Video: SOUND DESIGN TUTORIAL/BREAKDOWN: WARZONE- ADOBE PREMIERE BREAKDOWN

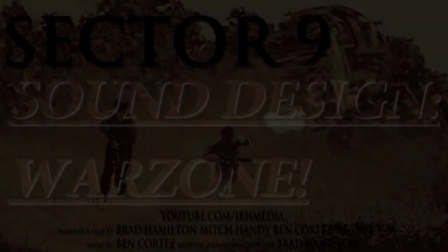What's up guys, it's Brad from JBHMEDIA here.
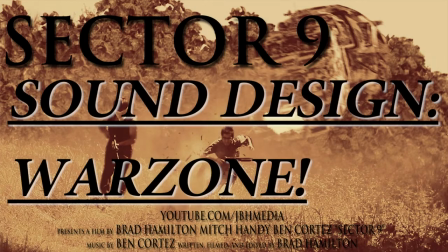Today we're going to be going over a breakdown on how I did the sound effects for this shot in one of my short films, Sector 9. One of the most overlooked aspects of filmmaking when people start out is sound design. And I think it's a huge mistake. I think if you look at a film before and after sound, there's a huge difference that it makes.
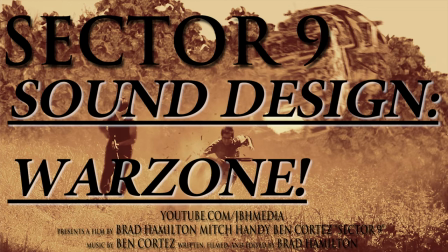We kind of rushed through this film. We shot it in about an hour. I didn't get the greatest shots and we didn't have really time for a lot of multiple takes or anything. We just kind of rushed through it, and hey, we got it done. But if you take your time in sound design in that post-production process, you can really push mediocre footage to a new level.
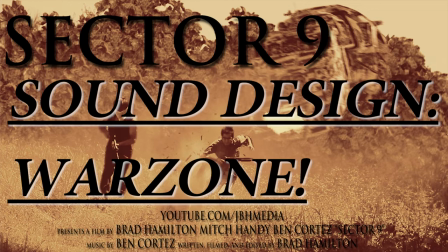So anyway, here's sound design for this particular clip right here.
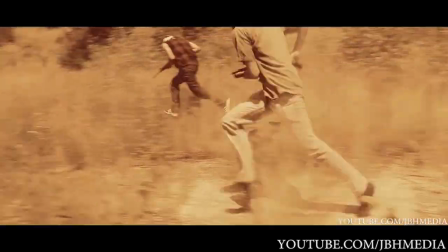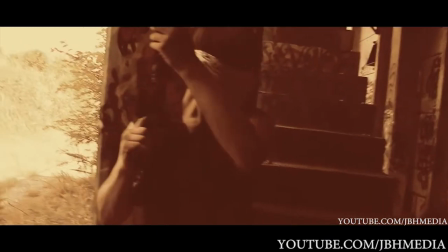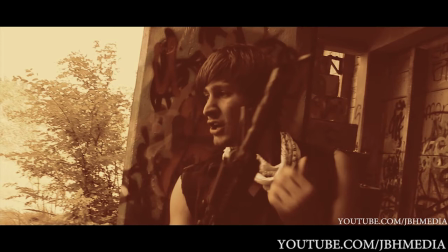So yeah, there it is, folks. And I guess we'll go into Premiere and I'll show you how we did this.
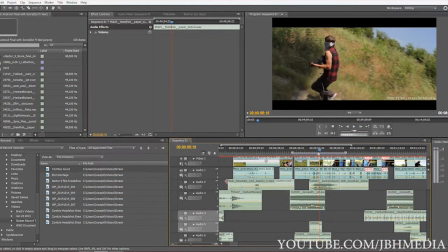All right, so I've muted all the sound layers, and what I'm going to do is I'm just going to go layer by layer and show you all the sound effects that I added.
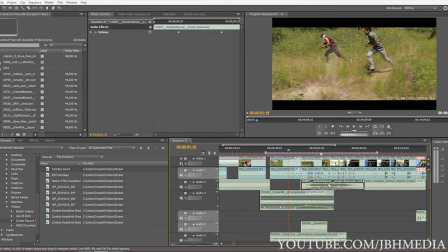The first sound effect that I added in post was this power down sound effect. I got most of these from freesound.org. So this sound effect is from Duck Duck Pony, interesting username. But yeah, it's a power down sound effect. So here's what it sounds like.
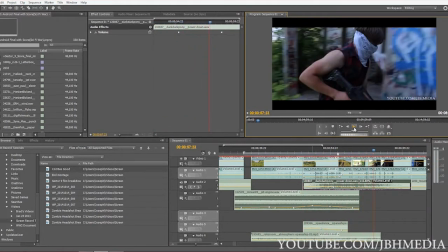As you can tell, not very interesting by itself,
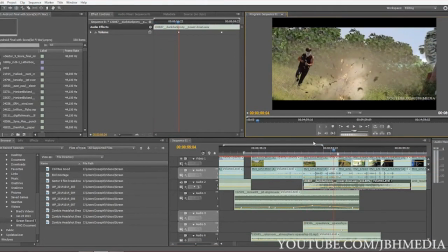but sometimes you want ambient sounds like that one in the background to kind of blend the kind of more primary sound effects together. The next sound effect we have here is this jet engine, and what I did for a lot of these is I used the pen tool to regulate fading in and fading out of the sound design.
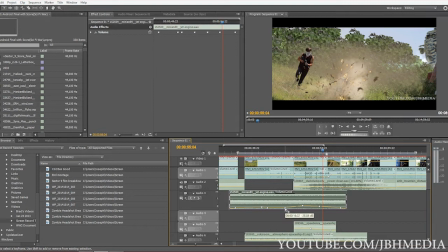So as you can see here, have it at 0 volume, then I increase it to negative 8.51, and then I slowly fade it out here as the ship goes out of the scene, because this is just a constant jet engine sound. It's kind of, I think it's looping, so it wouldn't sound very good if we just added it in. All of a sudden you got to kind of fade them in and fade them out.
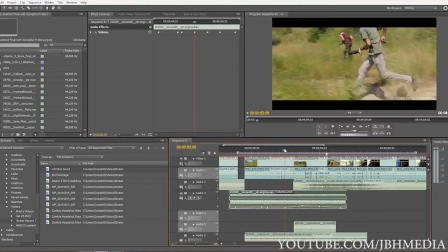So here's what it sounds like with this jet engine sound effect only. The sound effect's a little bit more realistic. You want to have varied sound effects. You don't want to have a bunch of the same sound effect.
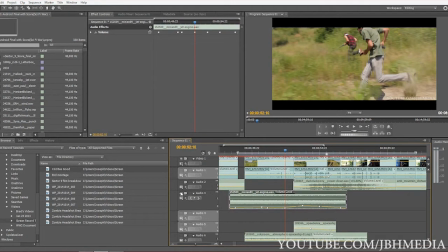You want to kind of think of the sounds that would be involved in my case, a kind of a spaceship type jet flying over them.
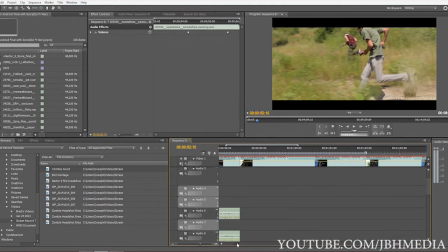All right, so the next sound effect we have here is it's called Spaceship Passing, but I think it sounds very digital, but I decided to add it in anyway.
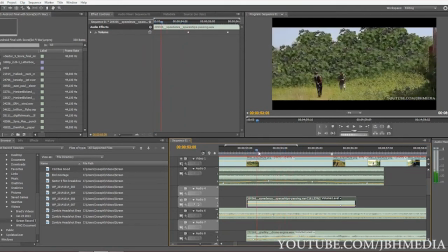It sounds like this. Definitely something that you wouldn't expect hearing in real life.
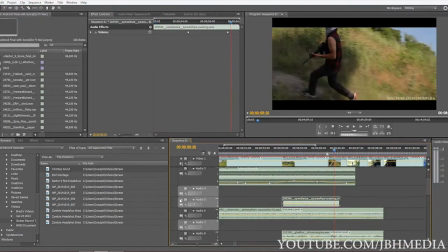It's very digital. And then the next one is just another one of those blending sounds that I added. It's called Atmospheric Spaceship.
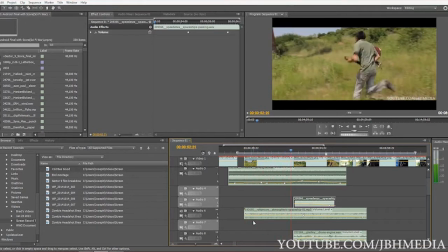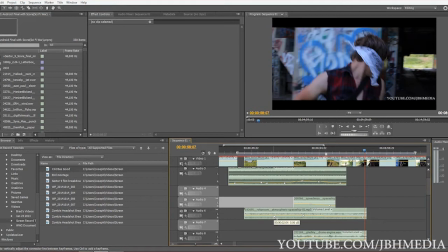You can tell it's a looped sound, but when we have all the other sounds blended in with it, you can't really tell that there's a loop going on there.
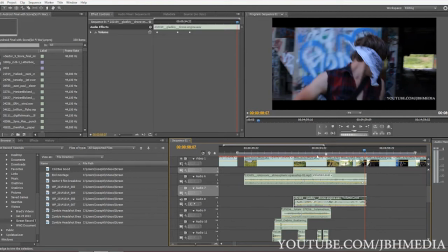All right, the next one is another kind of ambient sound. I kind of overdo it on sound design sometimes because I don't know if I can find the right sound,
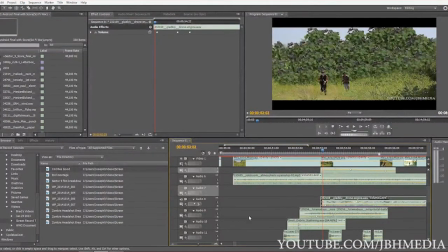so I just add a bunch to the timeline and find which ones work, and sometimes I end up adding a little more than what are needed. But anyway, I hope you get the concept here. Anyway, this one's called Drone Engine.
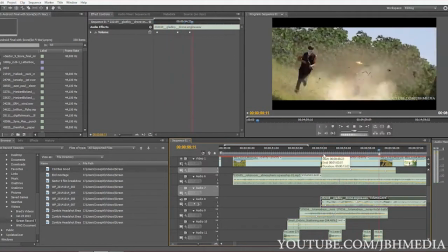If it'll play. So kind of a low fan type sound.
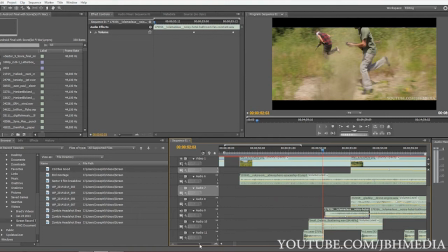Next one here is actually called Noisy Hotel Bathroom Fan. And what I've done to some of these is I've sped them up a little bit.
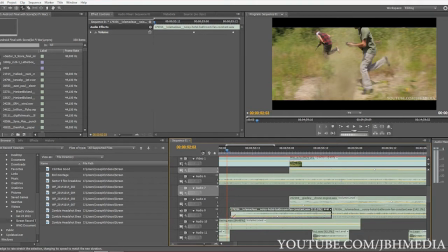If you press X in Premiere, you can use your mouse here to speed up or slow down your sound effects or footage. What that does is not only does it speed up or slow down your footage, it also changes the pitch. So I wanted kind of a higher pitch noise, so I sped it up by 12%. And it got this sound effect.
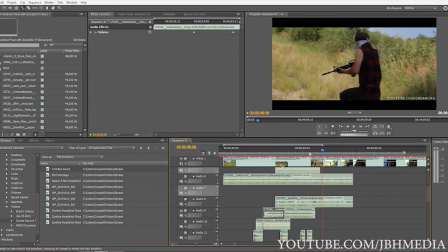Again, not something you would typically think that you would use for a spaceship flying over people in a war zone, but it's kind of those little details that make it sound a little bit more realistic.
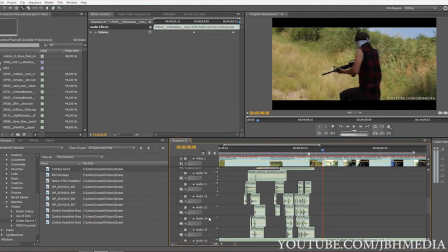So here now we're getting into the sound effects for the gunshots and the debris, or when the bullet rounds hit the ground around them.
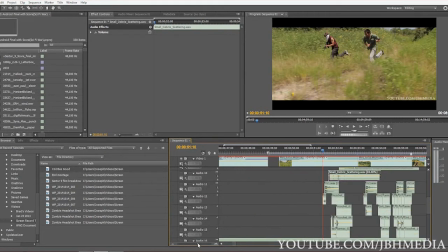I have a small debris scattering. This is actually an Action Essentials sound. It's just some dirt scattering type sound effect. Here it is.
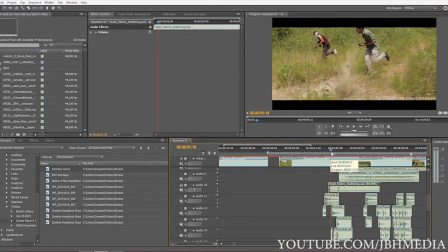I use this small debris scattering to kind of blend in some bullet hits, and you want different sound effects and debris scattering to blend your bullet hits together. And so after that, I have a bunch of ricochet sound effects.
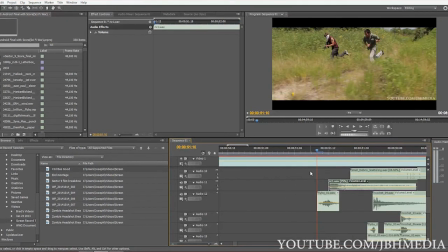So yeah, what I'll typically do for our bullet hit here, or for a bullet hit, is I'll take a flyby and a ricochet sound, and about halfway through our flyby sound, where our waveform is the highest, I'll add our ricochet sound in, and that's when the bullet will hit. As you can see right here on the screen, that's where the visual effects for the bullets are.
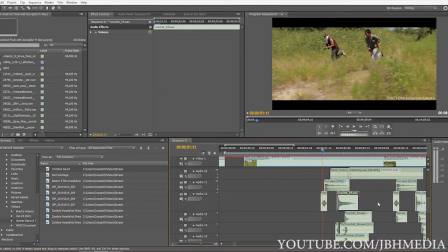I'll go ahead and play this through. So yeah, that's a typical bullet hit, and I did that pretty much the same process for all these bullet hits.
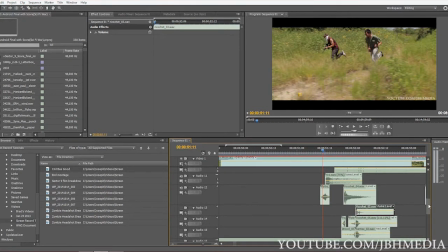Something you want to watch out for is using the same exact sound for each bullet hit that occurs. You want to vary them up. For example, I have a sound effect called Ricochet 1, Ricochet 4, Ricochet 3,
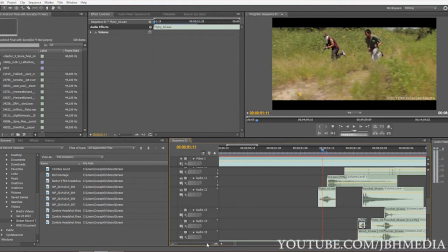Flyby 1, 2, 3, and they're all different flyby sound effects. And even though they're similar, that slight difference is enough to make the audience realize that you didn't just take one sound effect and loop it. The people watching can pick up on little idiosyncrasies if it's not blended properly.
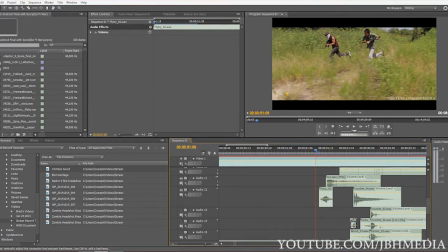So I usually, if I have more than one type of flyby or ricochet hit, I'll vary it up so I'm not using the same one over and over and over again. So yeah, let's see, here's with all the ricochet sound effects.
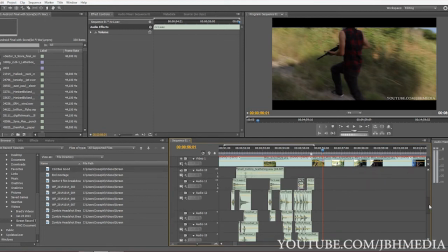The last thing I have here is this TMP5 sound effect.
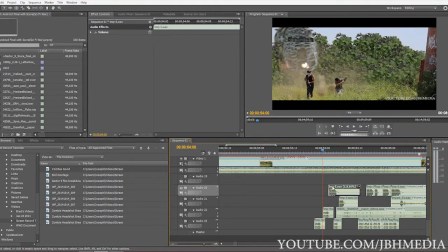That's actually a silence pistol sound. It sounds like this.
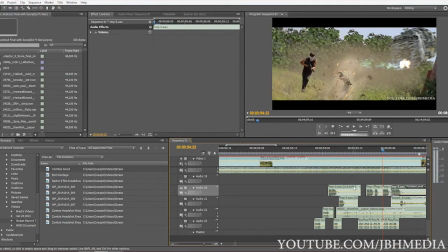Pretty basic. I sped it up by 16% to get a slightly higher pitch sound, like it's kind of a laser gun, because this was a sci-fi short.
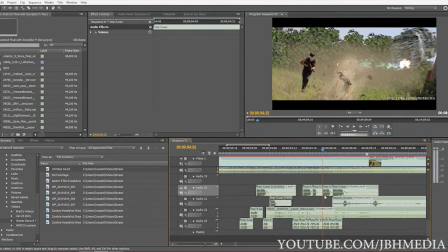I decided to kind of experiment with that a little bit. Right here, I have a impact sound effect. This is a soldier falling on the ground. As you can see, our friend here is falling on the ground, and you're probably not even going to notice it, but I added it anyway. So here's what it sounds like.
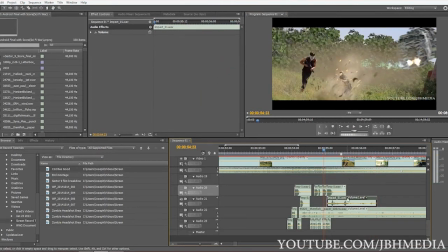So that probably wasn't really necessary to have that, but I had it in there and it didn't sound horrible, so I kept it anyway. This next layer is very interesting.
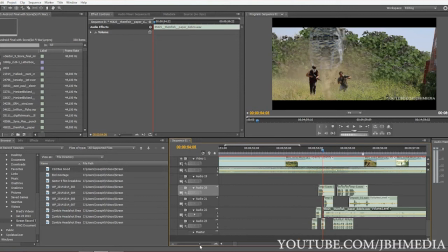I have a paper debris scattering sound effect by Themfish, free sound user, and it sounds like this.
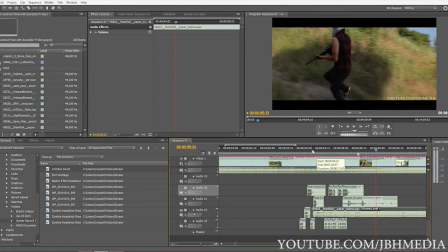It kind of sounds like leaves and just adds to the chaos of the scene.
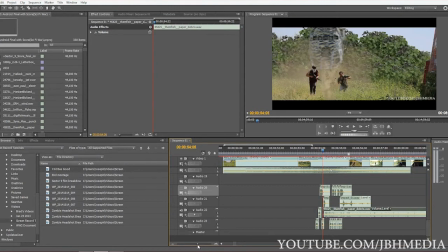Another one of those that probably could have been left out, but I thought that it helped blend everything else together, so kept it in anyway.
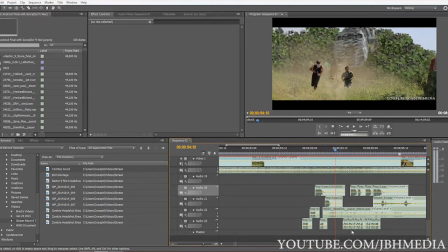Finally, this last layer here is just a bunch of pistol silencer sound effects for our laser gun here. I don't know if you noticed, but it shoots really fast at the end here, so I just looped a bunch of them, just like that.
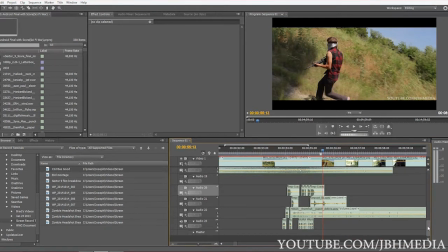So yeah, I literally went through all the layers here. Again, you don't have to have this many layers.
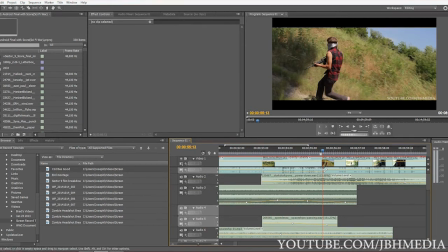I kind of overdo it sometimes on sound design, as you can tell. Just kind of experiment with it.
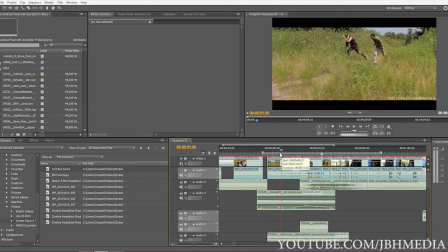You know, one sound, if a sound is meant for one thing, doesn't mean it can't be used for something else. So here's the scene in its entirety here.
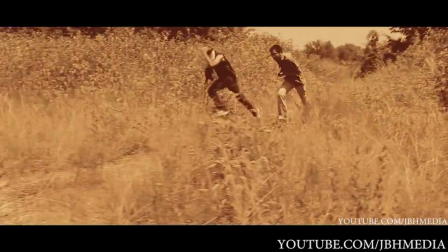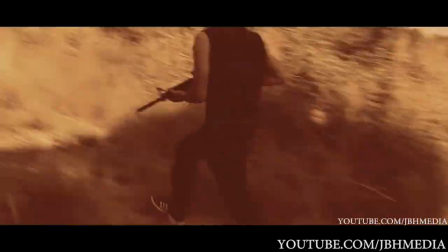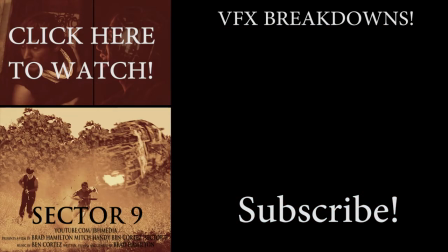That obviously included our score by V. Ben Cortez, soon to be the next Hans Zimmer.
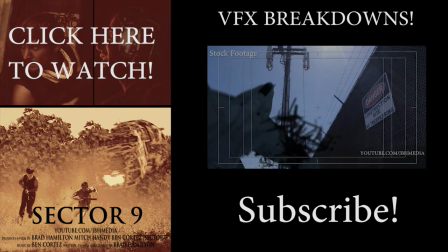And yeah, that just about covers it. Be sure to like this video if you thought it was helpful. As always, feel free to leave a comment if you have any questions or suggestions,
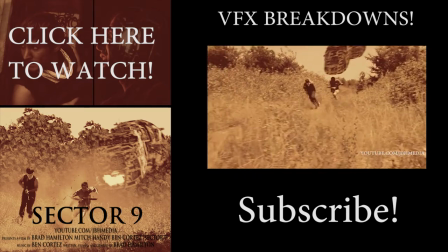and I'll get back to you as soon as I can. The JBH Media Facebook page is in the description below if you want to like it there to get the latest updates.
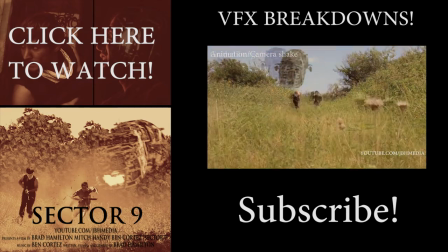Feel free to do so.